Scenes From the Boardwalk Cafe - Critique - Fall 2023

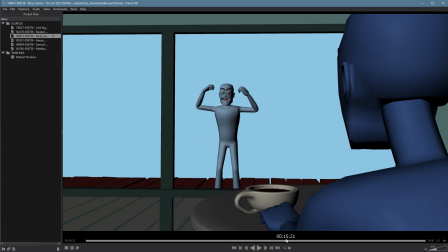It doesn't read very well. Here, for all the kind of the robotic feeling here, part of that's timing, but part of that's the pose too. The pose itself is very symmetrical and very stiff. There's no overlap on any of the body parts. Everything starts and leaves at exactly the same time, so that makes everything feel even stiffer.
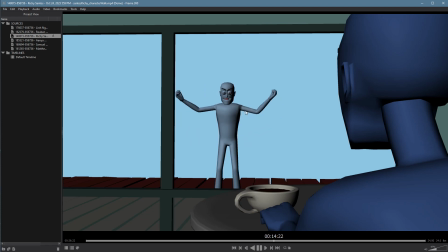You're not getting pauses in here, so here, like, it's part of the timing issue. When he does the flex, he just kind of floats out of that pose. He never actually stays there, which means you don't have a follow-through pose. You know, if this is your key here, then he needs a follow-through on it.
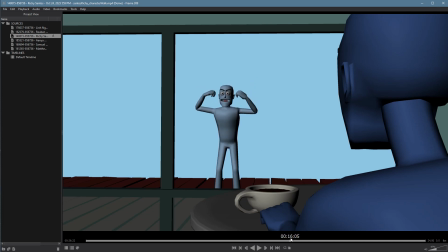You know, if he comes down into this, have him pop back up a little bit. That's with a hard accent with the body and the head and the arms, but he just floats to the next pose. This one also, no follow-through. This one has a follow-through.
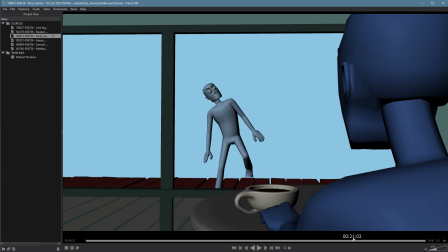It's also the anticipation. That's good, but it's just not a great pose. Like, the arms are really stiff. They barely move. Like, from here to here, they're just stuck to the body like pieces of wood. And you constantly have issues where your weight's not in the right place.
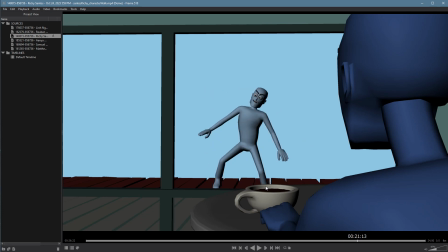So here, he's trying to get his weight over top of this foot, but his whole body is hanging out over here in space, which just doesn't work.
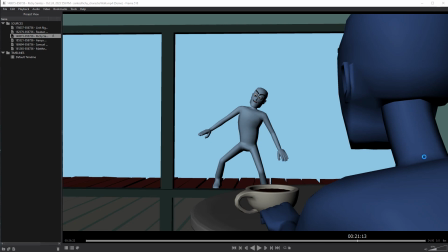You have to get those poses working. You have to get that sense of balance. Otherwise, your character just falls apart and we don't believe it anymore. Sorry, I'm trying to open up my Epic pen here so I can draw.
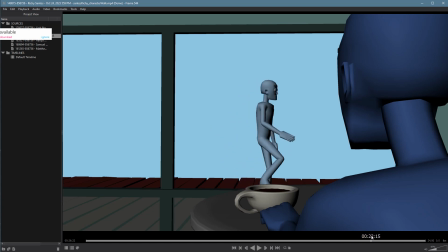Once the character starts, leaving here, it gets even more wooden. So the character is very stiff, very straight. You're no longer posing the hands. The character just sort of rotates in place, literally rotates in place, and then starts doing kind of this weird zombie walk off the screen.
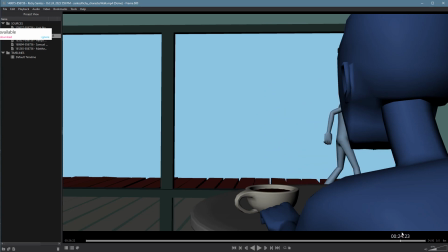We don't have any poses in the hands. You're again kind of flipping back and forth on the back, and we don't get him out of frame either. He needs to be completely out. So lots of issues there with the performance. I appreciate the level that you try to take it to.
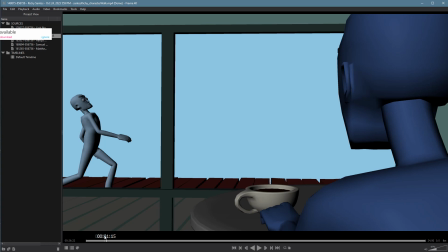It is funny, but it's just not a very strong performance and doesn't have a good sense of weight, and mechanically it's really off. In terms of the walk itself, let me mute that. In terms of the walk itself, there's a number of issues going on here. We do have sliding feet.
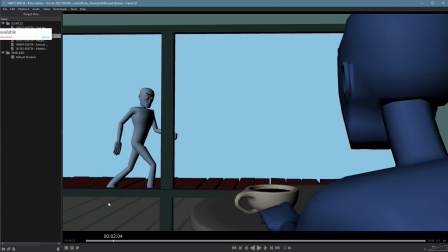I can see it, even though they're hidden by this bar, which is also awkward. It'd be better to have it come down earlier or come down lower or be up higher in the frame. I'm seeing it specifically right here. As he plants his foot, it slides backwards.
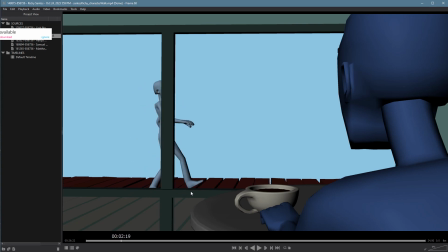This one also slides, which means you're not using the right controls. There's some odd things going on here, like right here, the character is like launching their pelvis forward instead of walking forward.
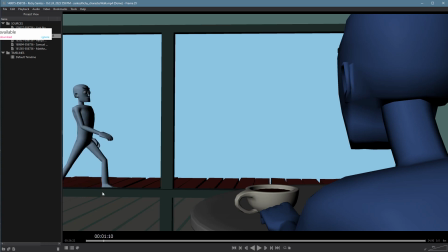This is a huge stride. In the middle of the air, the character is putting down their leg, but their body isn't going forward anymore, which is really weird. He's basically hovering in space. And what that means is that you're pushing the body too far forward right here.
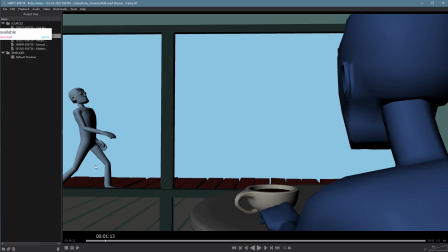This is like a sprint pose. And then they have nowhere to go, so you have to slow them way down. And you kind of keep bouncing back and forth with these principles in the walk.
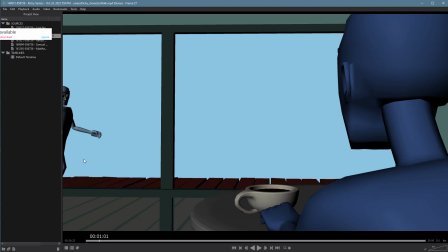You got some weird motions in here too, like with the character who goes backwards and whips forwards and then back again. It's going to create a jittery flutter, and we can't really have that in the walk. You want the movement to be relatively consistently forward,
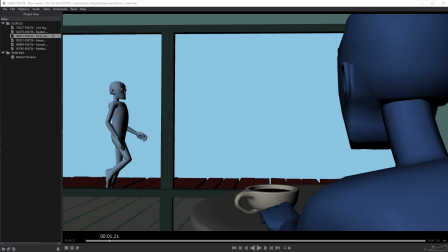even if we're looking at someone who's drunk or something like that. So that's also, you lose a lot of weight right there.
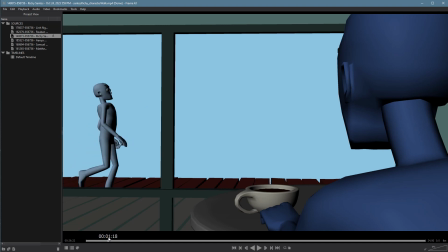I'm not seeing any overlap on the upper body, on the arms, on the wrists. Everything seems to be moving at exactly the same time. Even the head until right at the very end, all the way over here.
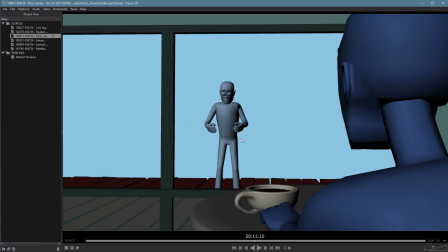Again, no overlap in here either. When the arms go, the whole arm goes at the same time. Then this one stops in space and it rotates. These aren't great poses.
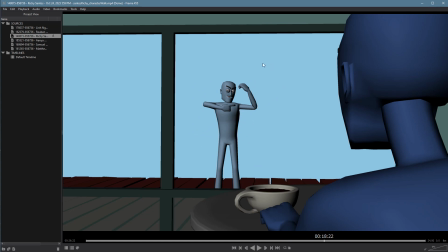When he puts his arm down, it's literally the arm drop exercise we did in class on like week 2 or 3. Your arm is dropping down, and yet it just drops down in one motion. There's no breakdowns here. It should be dropping elbow first. That never happens. Same thing on this side.
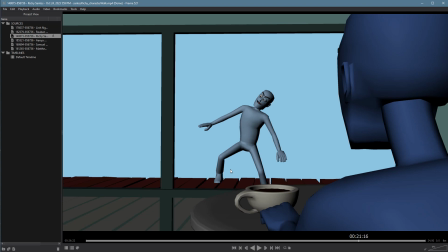So I'm not seeing much in the way of in-betweening. I'm not seeing much in the way of breakdown poses. All those things are basically taking a performance which has a lot of potential and making it seem really stiff and dead.
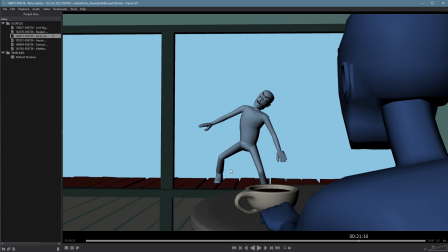I can tell what you're doing, but I'm not seeing the performance. I'm just seeing you tell it to me. So all those things take some work. I think to fix up. In the end, I applaud you for your idea.
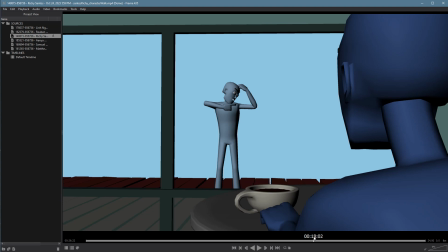I applaud you for pushing it in terms of length, but the quality is suffering tremendously, and that's something that is really important here. I'd much rather see a 5 second shot, even a 3 second shot with great quality,
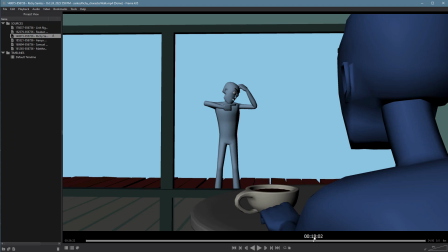than all this stuff going on that's really funny, but ultimately the quality being really weak and the performance feeling really weightless.
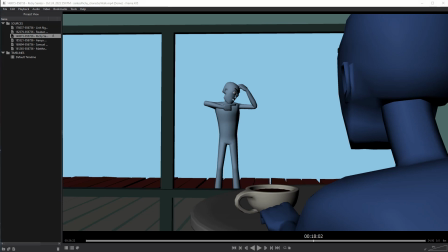So this one could use some work. Hey Anya, you're next.
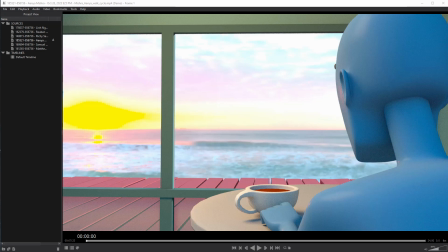Let's take a look.
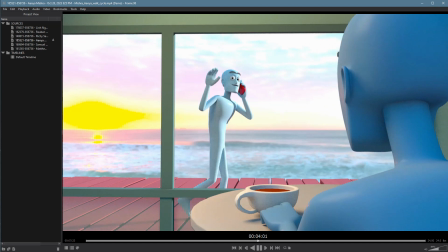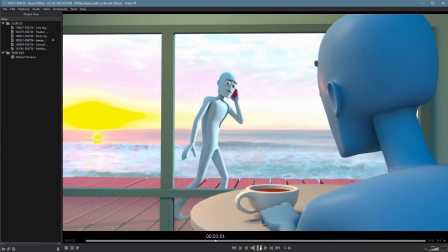Awesome. This is short, sweet, simple, and really, really well done. Great render too.
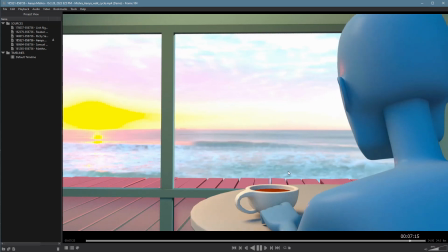Lots of just great choices going on here. I also really love how you're timing everything out in terms of the pause right here with the wave.
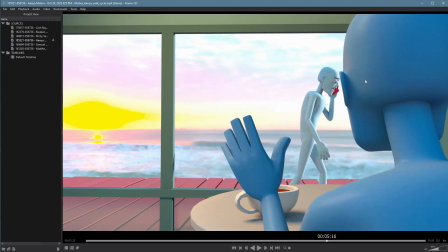Even though you didn't have to animate this character, it's really nicely done too with the character,
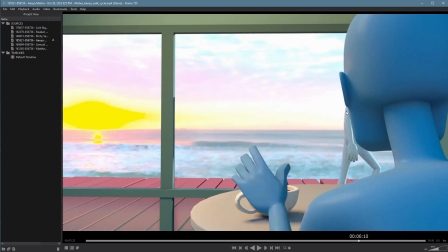waiting to wave until after this character finishes his performance.
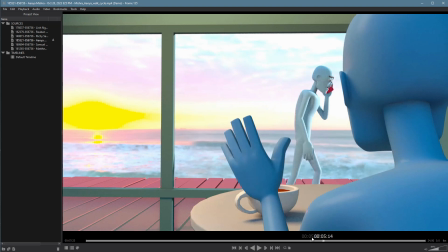So they really pass off well. They're even in the same place. It's really easier for our eye to move over.
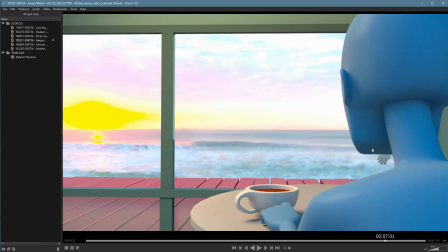So nice choice there. And I love that, as he leaves there, that's when you wait and then have the head shake. Really well done too. A lot of stuff at the beginning with this character I didn't even notice, but that's exactly what should happen.
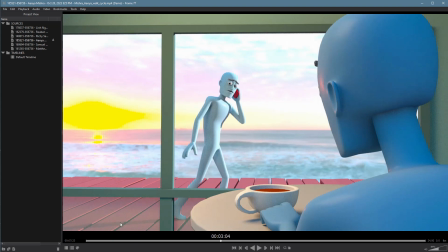It shouldn't be distracting for us. So also really well done. So I love the setup here.
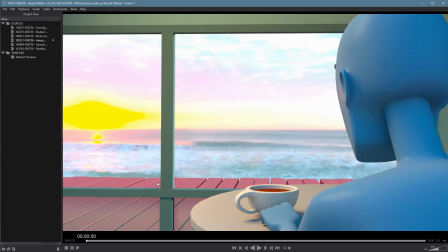It's really, really smart, and it's successfully done.
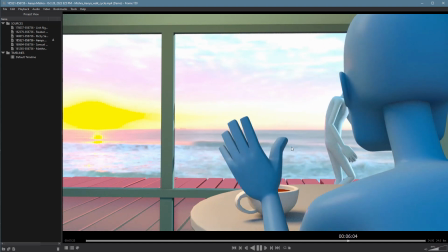The issues that you do have are relatively small, but they're worth working on only because I think this could be a really nice portfolio shot for you.
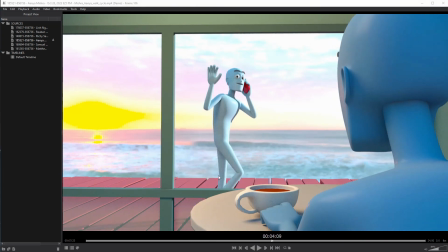There's some really great stuff going on in here. So, just a really nice sense of weight, and again, the nice character and personalities.
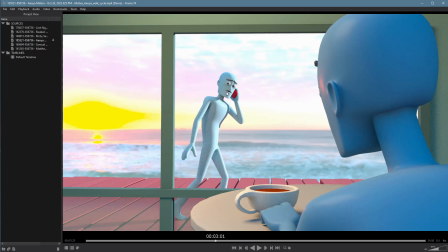It's a simple action that you've chosen, so it doesn't really necessarily describe the personality really well,
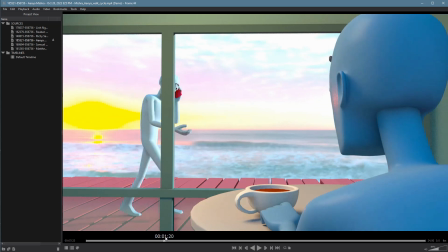but I love that the fact that the character stops in the middle of the conversation to wave and smile,
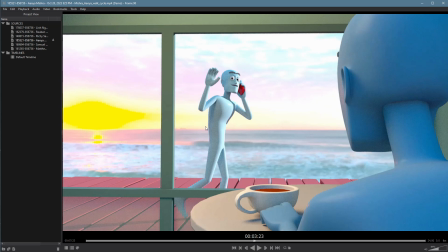that says a ton about them. So I love that setup. It's really great.
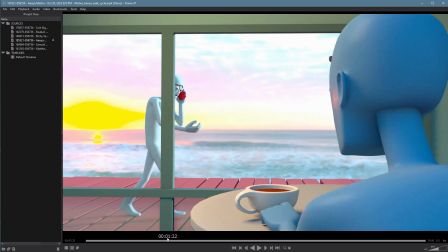After we've done some practice with lip sync, it'd be worth going back, maybe after the quarter's over, and animate him actually talking.
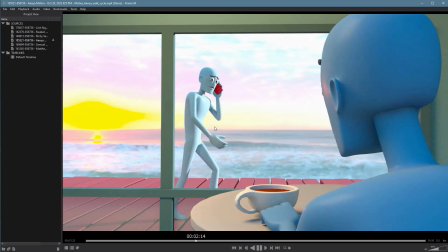He's clearly talking. That's what his hands are doing. The fact that his mouth is not is really weird. It's fine for this. We haven't talked about lip sync yet, but this would be super easy just to add him talking, even faking it.
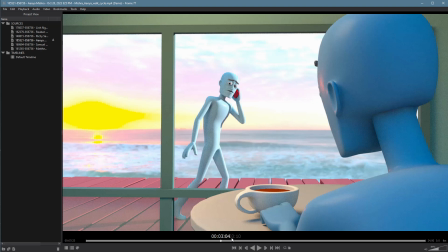Or if you need to, pick some dialogue and actually animate to it just to make sure it feels more accurate or believable, realistic.
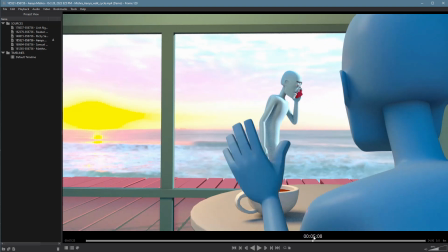But it wouldn't take much for us to buy that. And it's not even that long of a piece to have to do lip sync for.
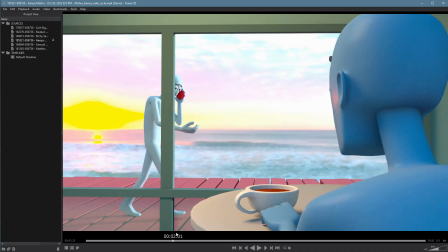So definitely worth doing there. I love the hand gestures there. They speak volumes.
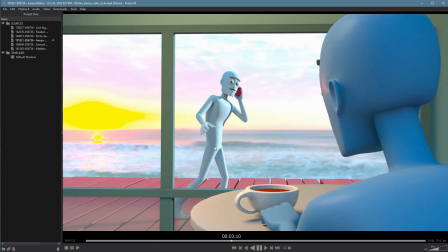In terms of mechanics, the pause right here feels awkward, and I think it's not the fact that the pause is there. It's just the way that you're doing the pause feels a little bit weightless. So let's see. I think a couple things.